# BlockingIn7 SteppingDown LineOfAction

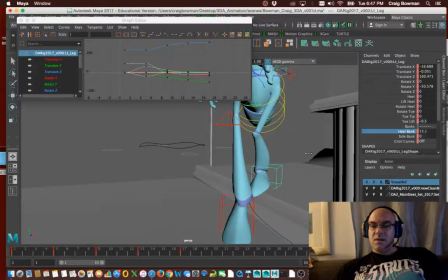481s
And we can give a little bit of a heel bank so that it's at an angle so it's not poking through there, because that weight's going to be coming out on that.
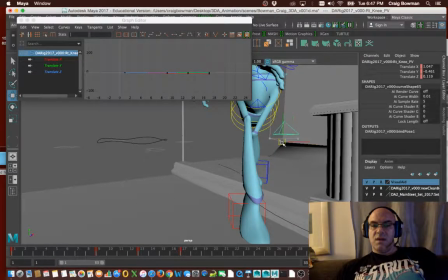490s
And then this pole vector for this knee. We'll point it a little bit there.
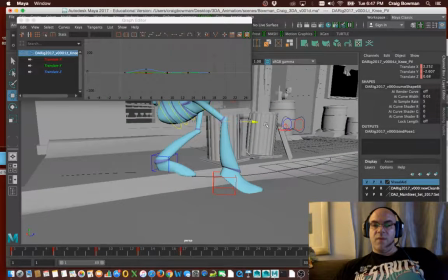496s
This one will get it away from the body. So it needs to be a little bit more forward.
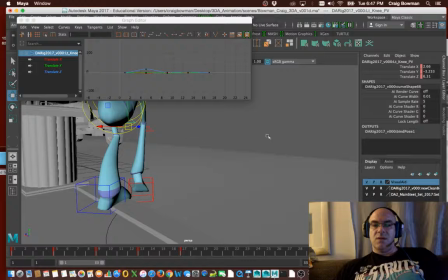504s
Okay, so it's heading towards that center line through there. Okay.
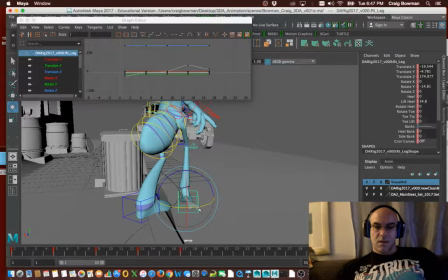511s
And let's kind of point it, kind of let it flow that path.
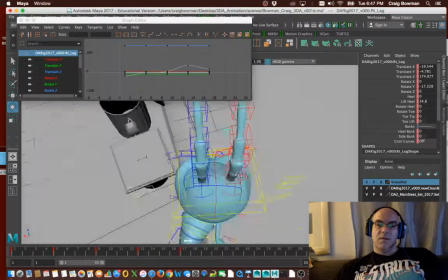516s
Remember we talked about that path that it's going to follow? So have it kind of angled towards that path, how that's going to be.
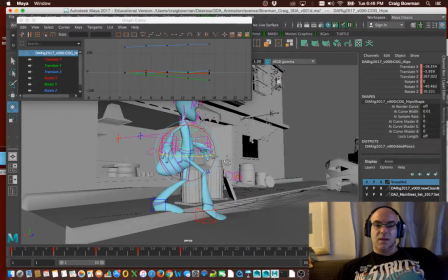523s
Okay. Now, if we're stepping off of something, we're making contact, we're falling, you know, at the point of the contact, but we're not all the way down.
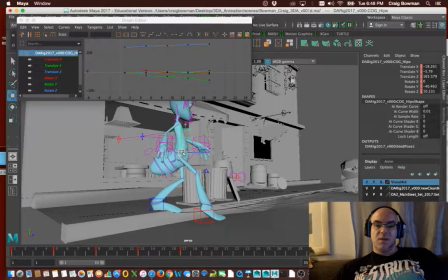531s
We're going to be a little bit back because we're stepping off. Okay, maybe not midway. We're going to be a little bit further back. And we're going to be arched back a little bit more because we're stepping off of something.
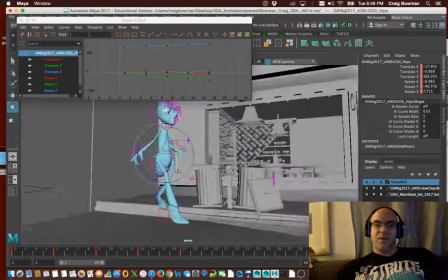546s
We want to keep our weight back while we kind of place the foot so that when we shift the weight forward,
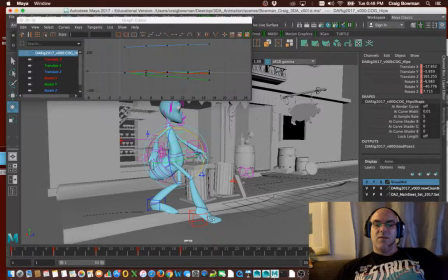551s
the weight, it's less on the front leg. The front leg can absorb some of that weight as it goes off.
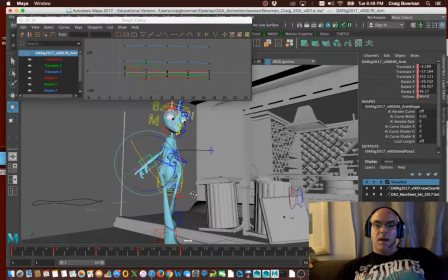559s
Okay. And that kind of thing. And we'll take a look at that.
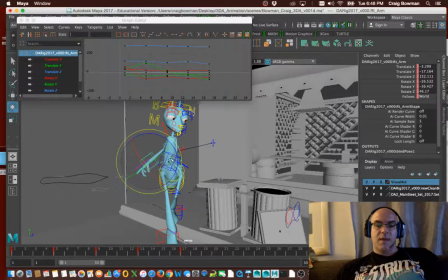564s
This one I like kind of being back here because it shows like he's, you know, kind of keeping some of that weight behind.
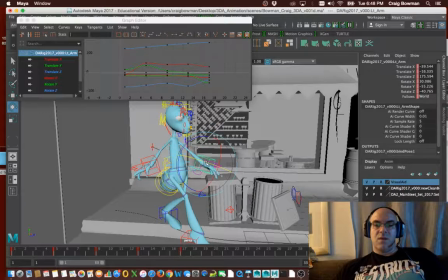573s
And this arm I'd like to see more out front, right? Kind
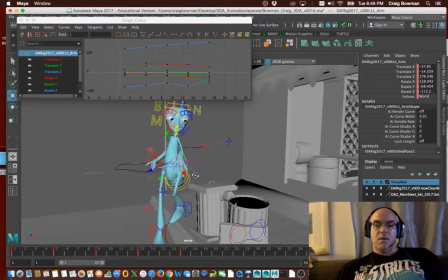585s
of out to the side a little bit, right in there, because he wants to protect himself from this, right?
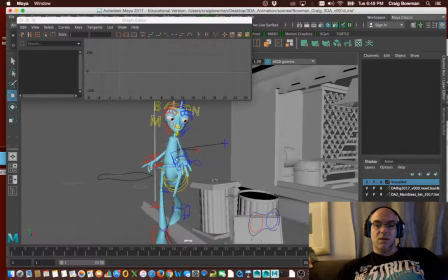592s
He's kind of walking around that, wants to at least walk around that. Then we can think about what's going on with the hips.
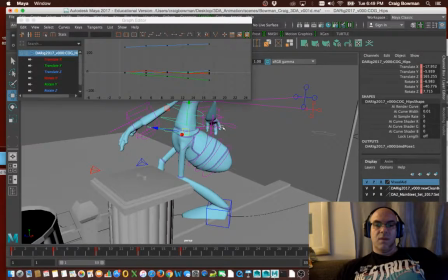600s
is if he's stepping down towards that, would the hips be shifted this way a little bit?
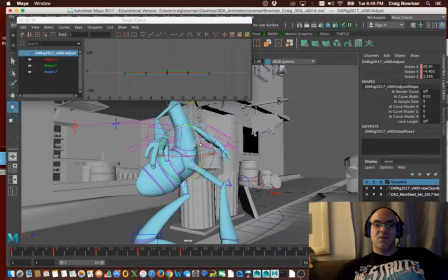609s
Right, where he's kind of putting that hip out there. And is it shifted some because he's lowering that side to plant it to make contact?
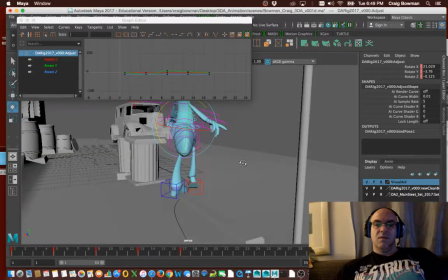618s
Maybe so. I would think so.
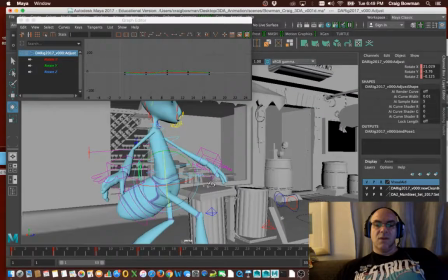622s
Okay, so that actually kind of changes where our body position is going to be. So we grab the arms, grab the body, and move that up a little bit.
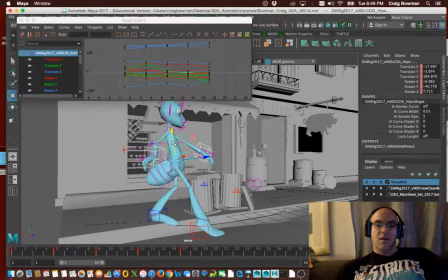633s
Because I want, on the contact, I want the leg to be kind of straight. Because I want him to be able to drop down on that leg after that.
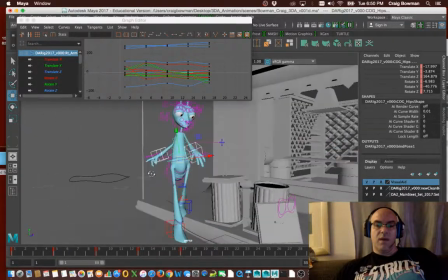641s
I want to show the weight going on the leg. So let's make it a little straighter, like that.
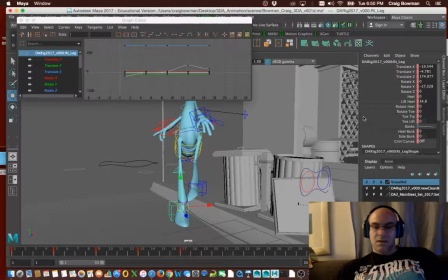648s
Okay. And let's look at this heel bank here and say, should that be pointed in a little bit like that? Because it's coming down to make contact. Should it be completely flat? Probably not.
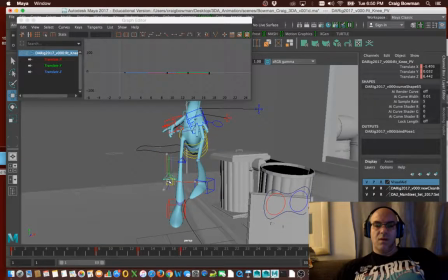665s
Give a little bit of prep for a roll to the outside, because that's the side that he's going to is that way.
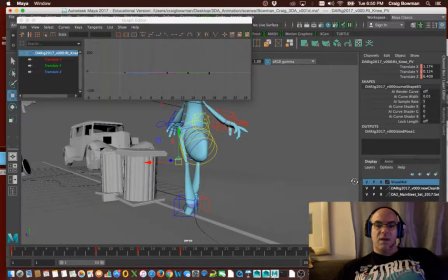672s
So let's pull this out in the front a little bit more. That's a little bit better for that knee. And let's look at this pull vector for this knee too.
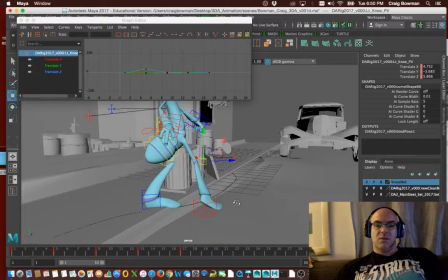680s
And maybe turn that out just a hair. Okay.
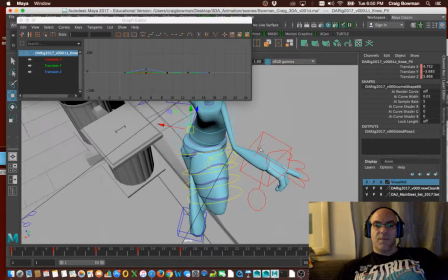685s
So we got something like that. And I don't necessarily want that hip to go over.
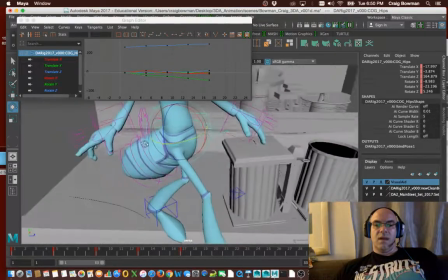690s
He's stepping off, so I'm going to turn the body a little bit as that body starts to come down and through there.
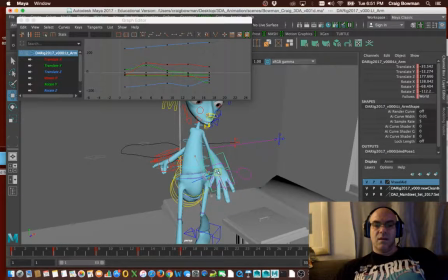699s
Okay, and we'll adjust the back. Smooth the arm a little bit. I don't want it to be completely straight. I want it to be coming, this hand to be coming down a little bit. Maybe kind of point it out slightly like that.
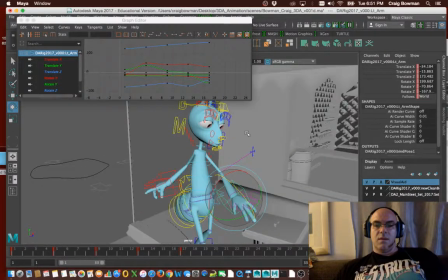715s
And like that maybe. And then we look at this back control.
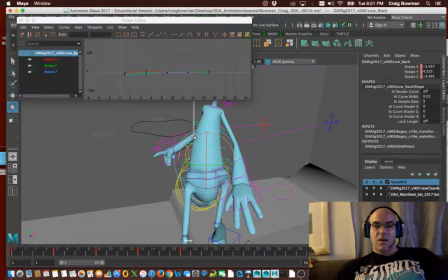721s
And we say, okay, want him to be leaning to the side.
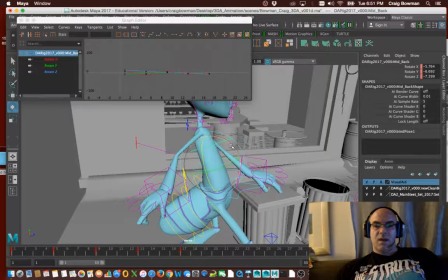727s
He is dropping down, so he's still arched.
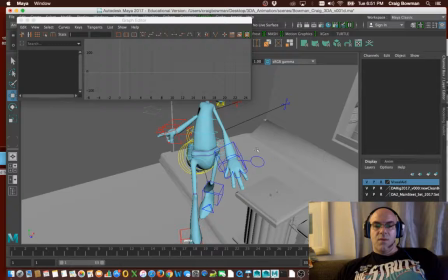731s
He's not going to compress forward yet. But we do have this shoulder that needs to kind of start to try to come across a little bit.
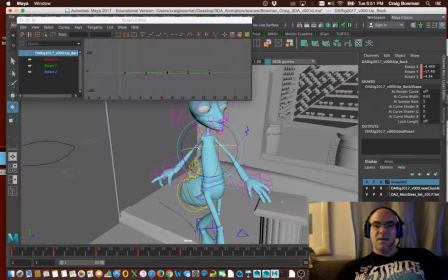742s
Okay, because he's heading that way. Now, I'm exaggerating some of this so that you can see it visually too.
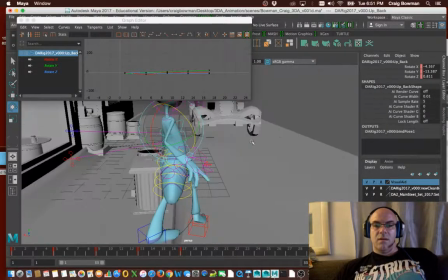748s
So just be aware of that. That may change a little bit as we move forward.
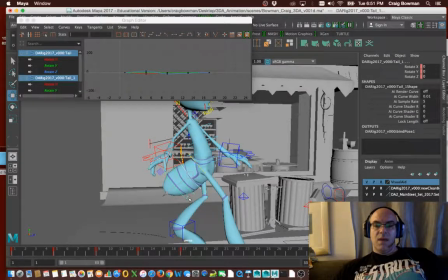755s
This would be dragging along because he's dropping off. So let's do that, and let's get maybe oops, wrong control.
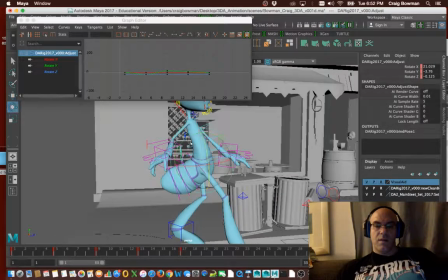768s
There, that butt control there. Gonna drop that off a little bit like that, so that it's kind of wanting to stay behind as he's dropping down.
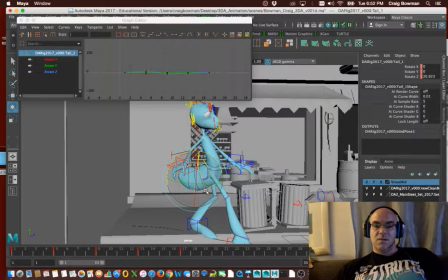778s
And we can give a little bit of this. So that's like in motion. Does that make sense?
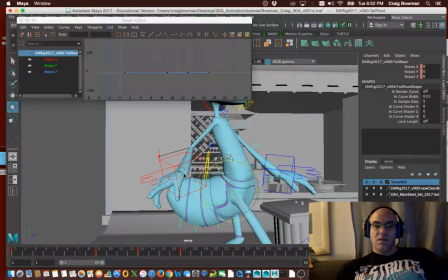784s
Okay, so there we go for that. Looks like there's one more right here. We could get that a little bit of scrunch there.
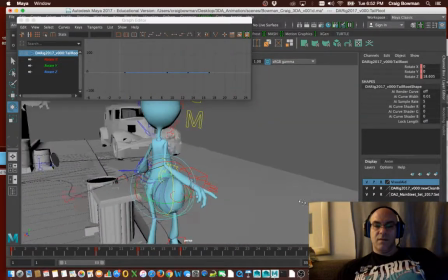791s
It's really kind of flying, kind of dropping off through there.
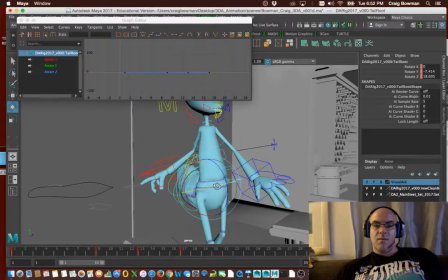798s
And we might even give it a little bit of a turn like that, so it's a little bit away from the arm. Kind of wanting to stay back over there as he's heading this way.
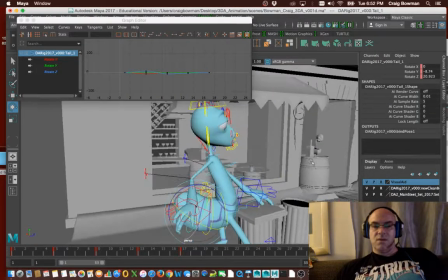807s
So it's flowing this direction. Always thinking about those things.
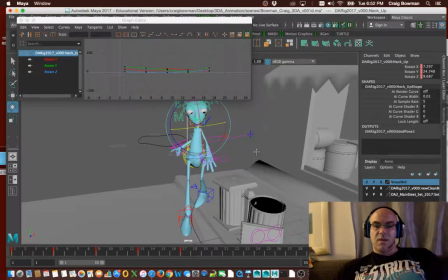812s
And then we'd look at what's going on with the head control. So at this point, he's dropping off for sure. I want that head down. And I want those eyes
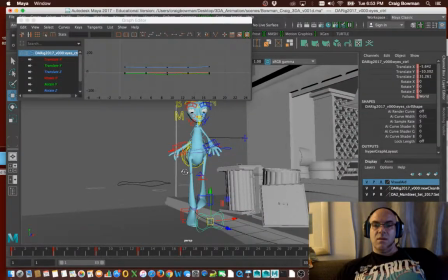828s
really looking at where he's going to be kind of dropping.
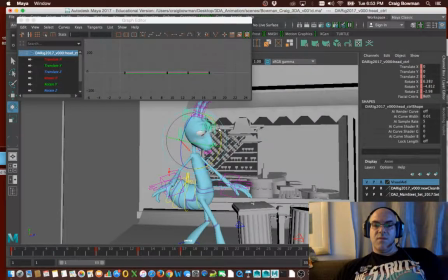834s
At this point, we might even be able to drop this head down a little bit more like that.
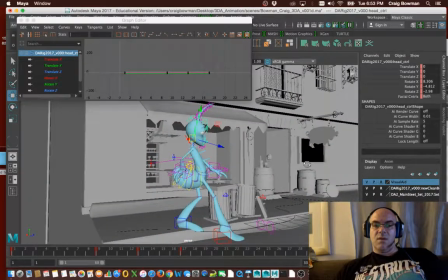838s
Instead of that neck control, we kind of compress him there on the drop.
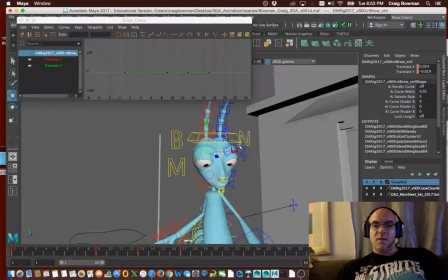845s
Okay. And we keep the eyelids open, but he's dropping down, so we might actually raise them even a little bit more. And our eyelids can maybe open a little bit, slightly, on the top.
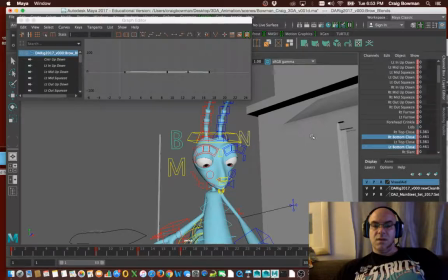863s
And the bottoms can open just a little bit more. It kind of gets a little bit bug-eyed on the way down.
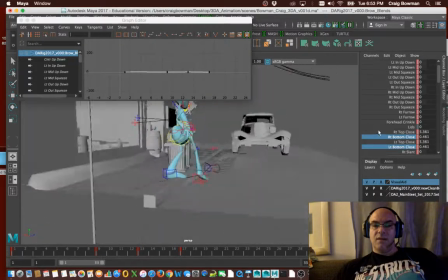869s
So something like that for our contact would be pretty good. Okay.
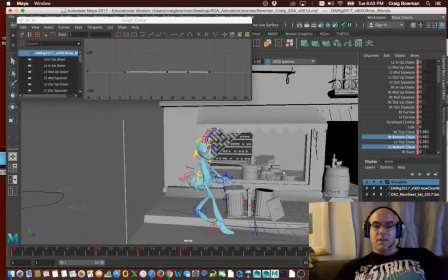875s
Something like that. And I like that. So let's do that. Let's just take that one as that.
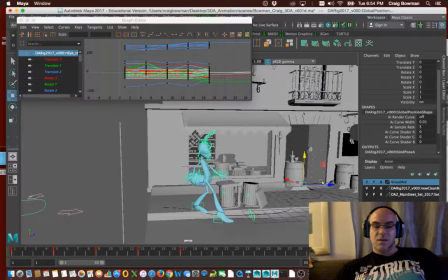882s
Again, we can make minor adjustments to the things as we move forward. There's our contact there. We can go back into linear because that's really where we should be working at this point, at least for timing's sake, things like that.
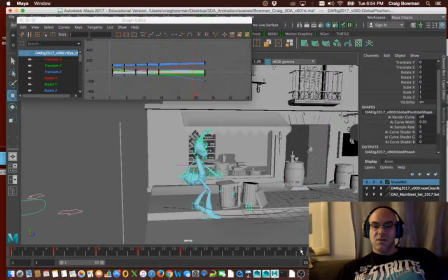896s
So just go ahead and do that. And then what you'll see is you'll see just a translation between here and that point, right? And again, you want the down position, this peeling off. You want the passing position. Let's go for the passing position, which is going to be here, and what that would entail.
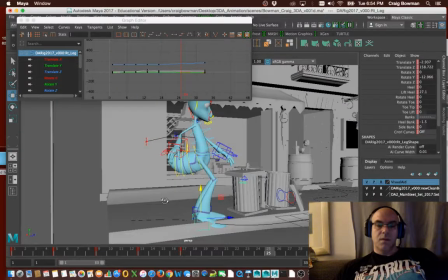917s
So body is
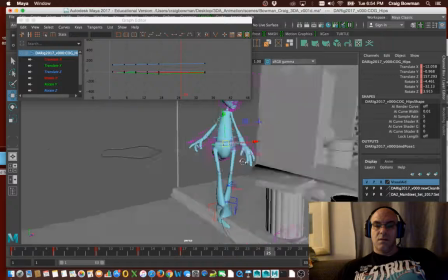924s
a little bit more mid, right? It's a little bit higher, right?
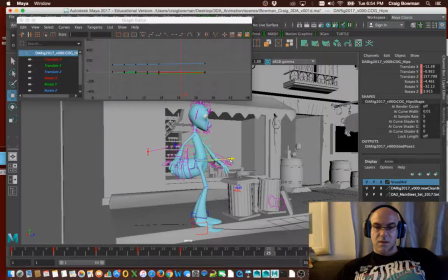931s
Because he's coming forward now. He's kind of coming up a little bit.
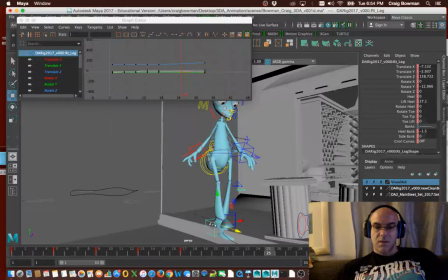936s
This leg is the one that's coming out front and coming down, so it's a passing position.
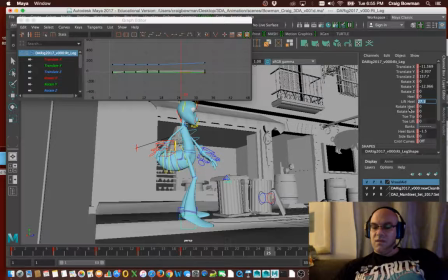942s
So again, we don't want to be on lifting the heel. We want it to be on the tip of the toe. We want the toe to be dragging slightly. And we want to control where that foot placement is.
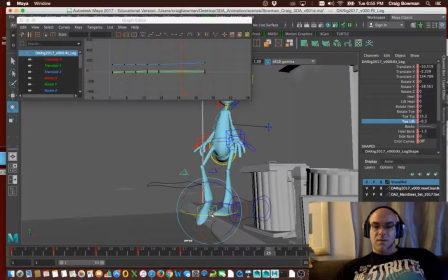954s
So if it's coming off
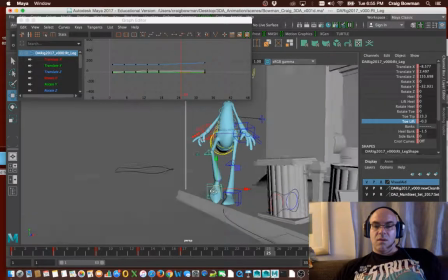958s
and going to peel forward here, we might want to kind of hold that back here.
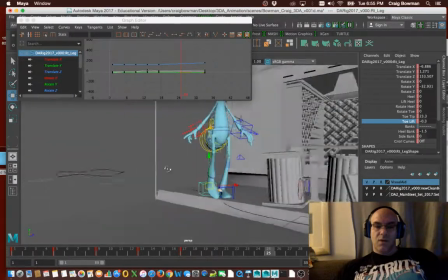964s
So you might kind of flip it up and then come down. Right? We can change that, but that's basic, maybe the basic idea as we're flowing forward.
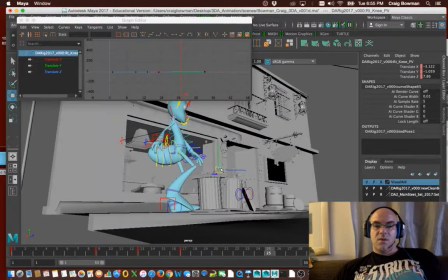973s
Pull vectors forward. Again, I'm working up the character's legs.